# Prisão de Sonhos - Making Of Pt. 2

Also, some things that you can see about the characters, that you can see that the main character is the same throughout the 3 characters.
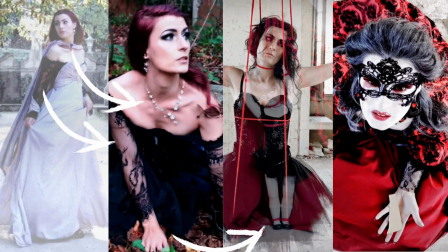(4:24)
There are very small details in the wardrobe and in the makeup. So you can see the makeup from the main character is it's pretty much the same, but it's becoming darker as the character goes darker too. The nails, they start being all silver,
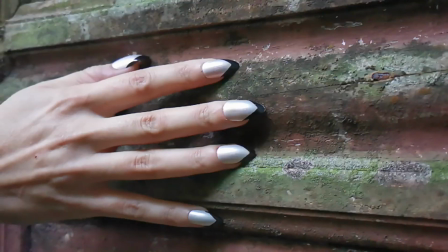(4:42)
and then the second version of the character has nails silver and silver with a bit of black. And then the puppet has all black nails. It was my first time wearing fake nails. I've never used fake nails before. I don't know if I'll ever use them again, because oh my gosh, I just cannot be a regular person with fake nails. everything becomes so hard to do. Same thing about fake eyelashes. I've never used them, but I wanted to go for a very theatrical look. So it was like I was doing a role play, and so I didn't want to be my regular self. I wanted to be in role, if that makes sense. And that's why I was wearing so much makeup and fake nails and usually and dresses and all the stuff that I usually don't wear.
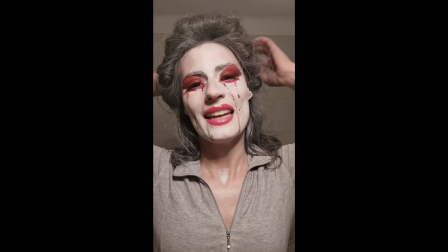(5:39)
Hey, so I just arrived home and for the second day of recording, and
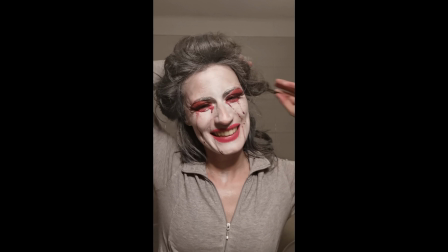(5:47)
now comes the hard part of taking all this paint off my face. And my teeth, oh my gosh, my teeth look so yellow.
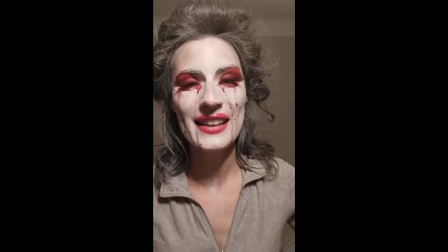(5:57)
It's because I have my face painted white, and so yeah, it seems super yellow in comparison.
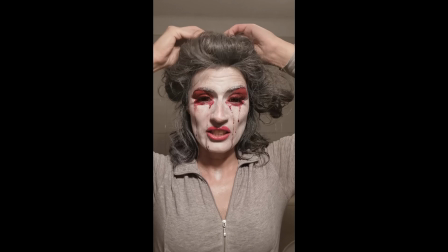(6:04)
So this is really stuck. Actually, I learned this haircut on a YouTube tutorial,
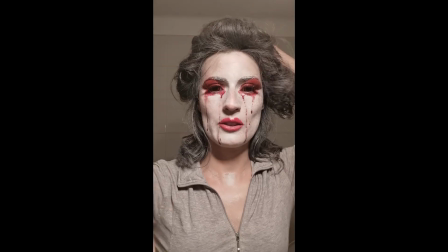(6:13)
and I still don't know how I was able to do it, but actually I really like it.
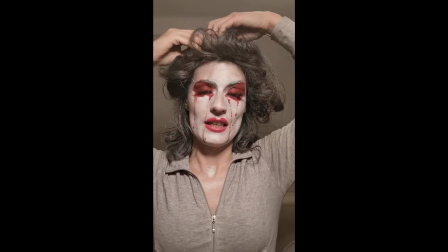(6:19)
But yeah, now I have to take all this apart and take off the lens, and I have red lens in my eyes.
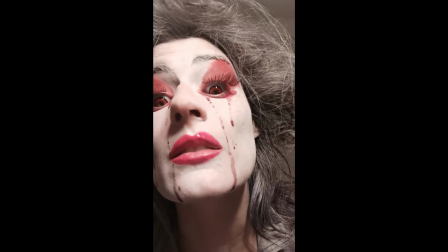(6:28)
You see, ooh.
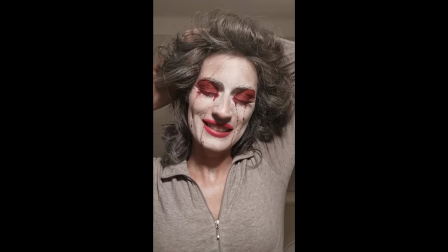(6:32)
Oh man, this was so much fun, so much fun, and we still have 2 recordings to go,
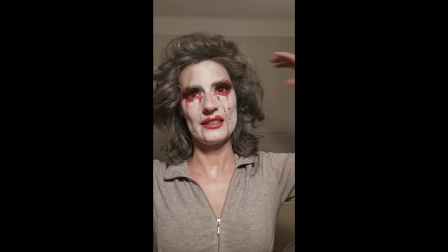(6:40)
but this was like the hardest makeup for me to do.
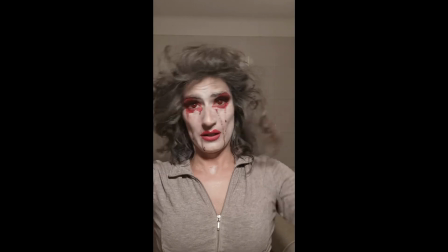(6:45)
So okay, and now
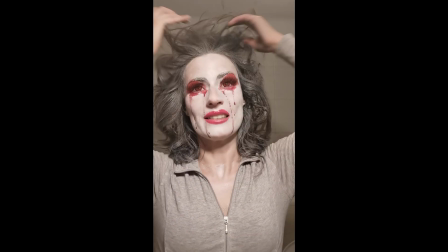(6:50)
and now my hair is a total mess, but don't worry guys, this all comes out with water.
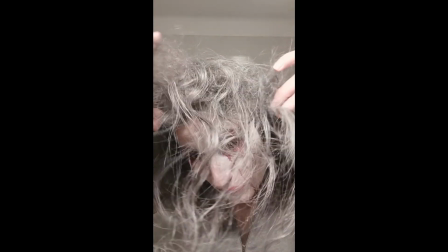(6:55)
But I really like the color. Isn't it cool? This is really cool. Okay, so now I'll talk about my my image and the wardrobe, and the characterization of each character. So about the main character, I really wanted a wardrobe that would allow me to show that relationship between all 3 stages and all 3 versions of the character.
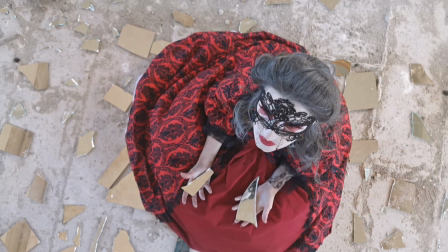(7:23)
The red character, I wanted someone frightening, someone who represented tradition and preconceived ideas, and who better than that an old Victorian woman, right?
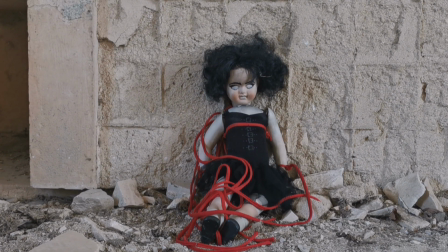(7:39)
And so that's what I was going for. About the doll, I also had a really hard time getting that doll.
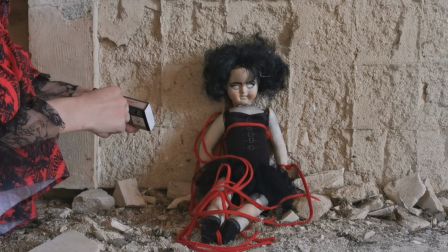(7:48)
My original idea was to get a puppet, but it was really hard to come by a puppet.
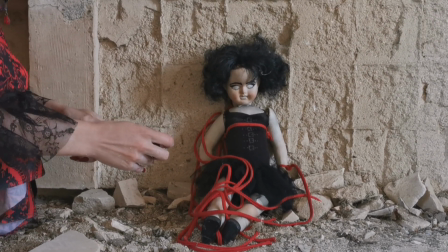(7:54)
I couldn't find any puppet online. I went to toy stores, but toys nowadays, they are so artificial.
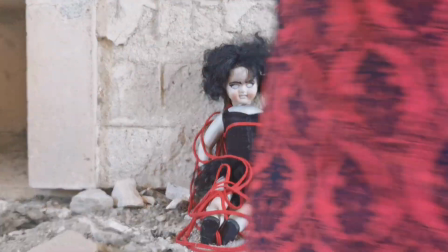(8:03)
They don't look real at all. And I wanted something that looked real, something that looked scared.
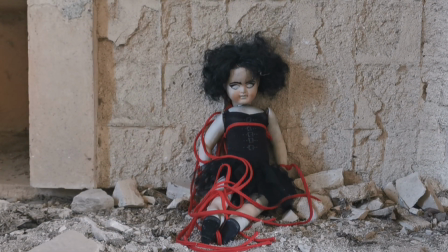(8:09)
And so I started looking for older dolls, the ones that have like that really realistic face, because that's what I wanted and that's what made sense for the character.
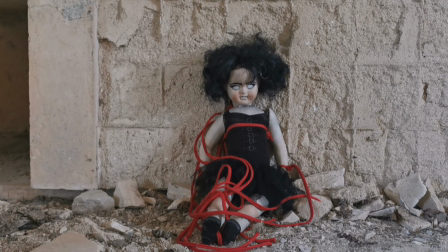(8:19)
And what I found out when I tried searching for used dolls online,
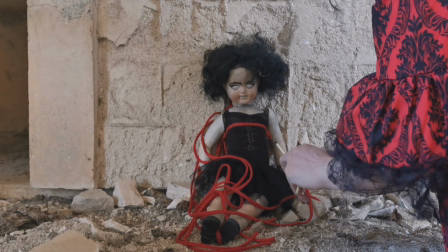(8:25)
and that there are many people passionate about old dolls, and some of them are really expensive.
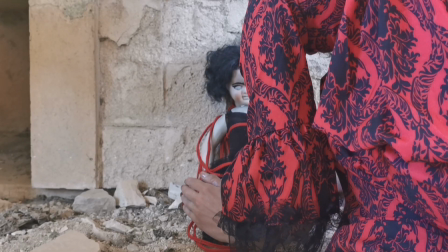(8:32)
I didn't want that. I wanted someone, and again, spoiler alert, please go watch the video if you haven't already.
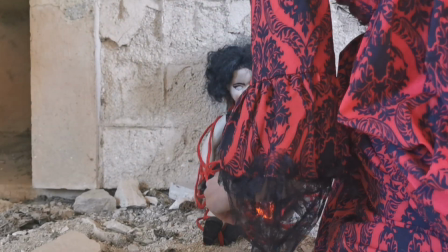(8:39)
But I wanted to destroy the doll, and so I didn't want anything expensive or something that was in pristine condition.
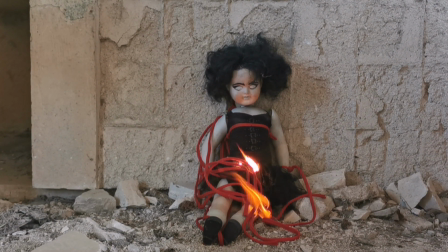(8:47)
And I ended up finding this lady selling this beaten up doll that didn't have any dress or any clothes at all.
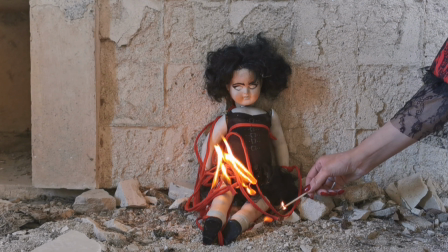(8:55)
It had a broken arm, and that was perfect because I wanted to do I did the clothes of the doll.
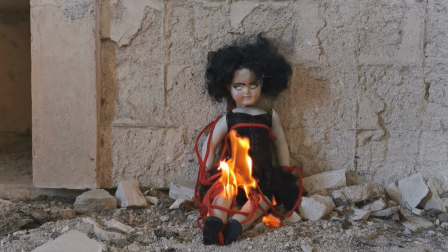(9:04)
I sew it up myself because I wanted the clothes to be as similar as possible to the living version, so the puppet character.
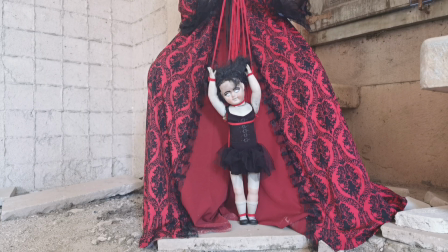(9:12)
And so I did the clothes. I also painted the hair with the same color, with the same product that I used on myself in the character.
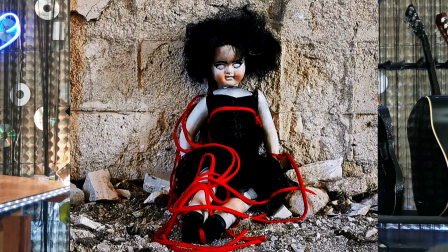(9:25)
And I also painted the face so it had white eyes, and it looked a lot more like the character too. One question I got was, what did you do with the doll? So the doll was pretty beaten up after the fire. It didn't want to burn. It was hard to put it on fire, but then it was totally destroyed, and I just threw it away. I have to be honest, then I kind of regretted throwing it away. Maybe I should have kept it, but no, I ended up throwing it away.